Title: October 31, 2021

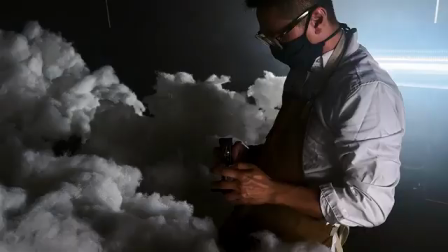0:15 We wanted to experiment with shooting classic sci-fi movie effects in a practical way.
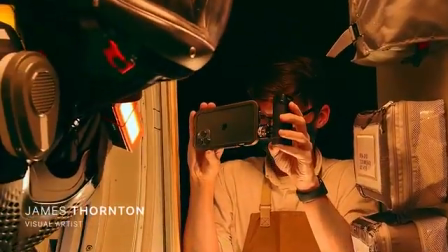0:20 With the new iPhone 13 Pro, we're able to capture them more cinematically than ever before.
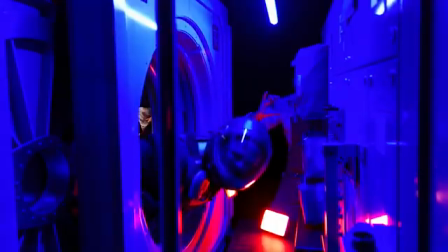0:25 We grew up watching these films and asking ourselves, how did they do that? This is our homage to the masters of practical visual effects.
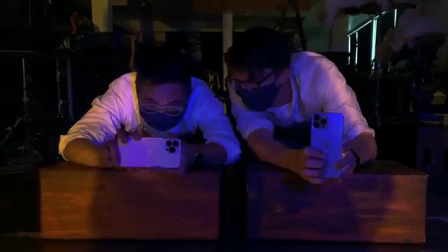There's an iconic scene that you see in a lot of space movies Where all the stars stretch into long lines and just really fly past the spaceship. So we created what is called a rain curtain, and because we shot it in the dark with colored lights, it actually looks like there's stars coming past us. And then once we had that video,
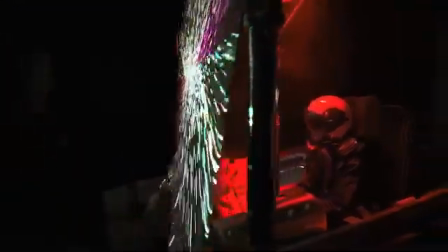0:58 we stretched a large rear projection screen and we projected the image onto the screen so that it would then reflect onto the helmet of my character.
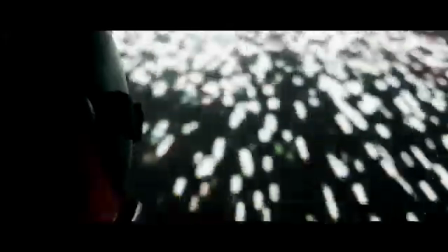1:07 Since the iPhone is now better in low light, it helped to really sell this bright hyperspeed effect.
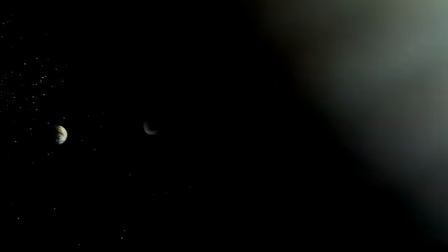1:15 A lot of sci-fi movies take place in outer space. Since we couldn't actually go into outer space, we had to create these planets ourselves. We used a dome and projected a slide image onto it so that when I moved my camera in and out and around it,
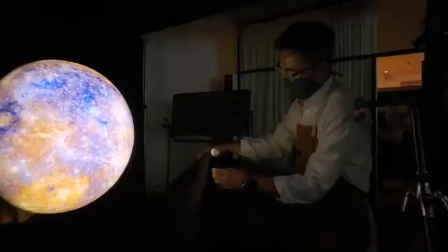1:30 that actually gives the look of a real spherical planet.
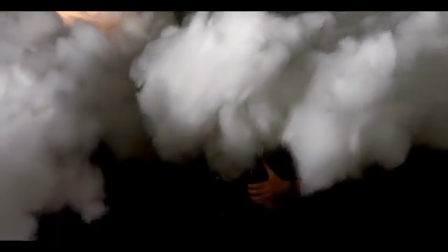1:37 The fun part about creating a sci-fi universe is that you get to create landscapes and environments that might not necessarily exist.
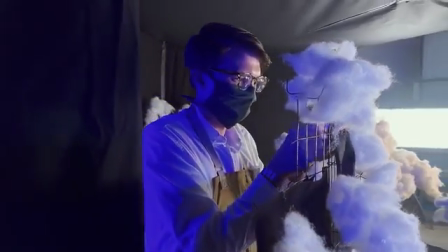1:43 We built this armature out of fencing material, and then we got a lot of pillow stuffing. I regretted doing it immediately. I don't know, it just looked like pillow stuffing.
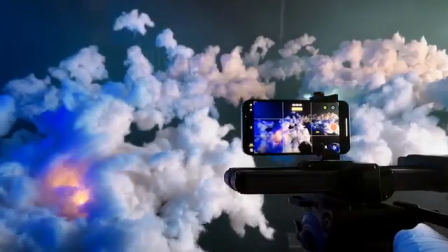1:53 But after we positioned the clouds, added a few lights, and used the ultra-wide lens, it really became a vast world for our hero to explore.
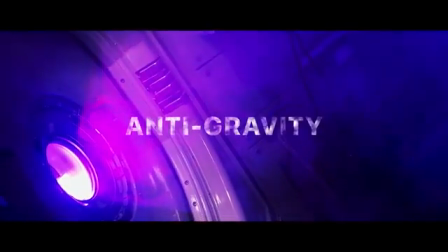2:02 One technique used in almost every movie is the rack focus.
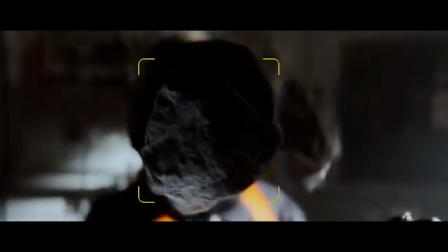2:06 Using the new cinematic mode, we were able to rack focus between the floating rocks and the character's face.
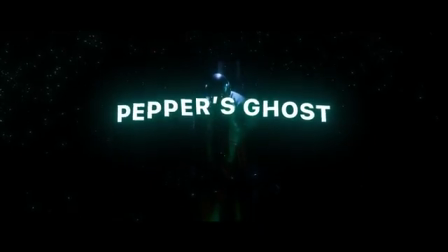2:17 Originally used in live theater, this effect is called Pepper's Ghost.
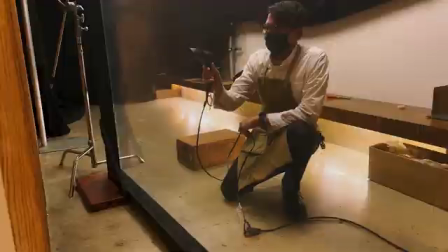2:21 So we just use this thin piece of plastic that you hit with a heat gun and becomes transparent. And that's what we put at a 45-degree angle between our camera and our character. We actually had to coordinate two human beings dressed in the same costumes. So what can happen is that character and this character can actually exist in the same plane.
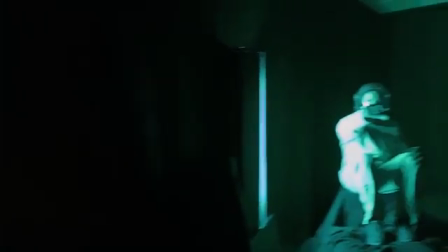2:42 So as you're shooting me, you're also shooting the reflection of this character.
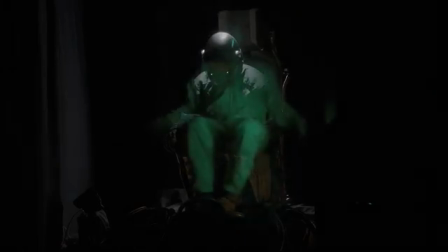2:50 And even though we had to shoot in the dark, the camera was able to capture all the details that we needed. This is just one of the many things that we experimented with.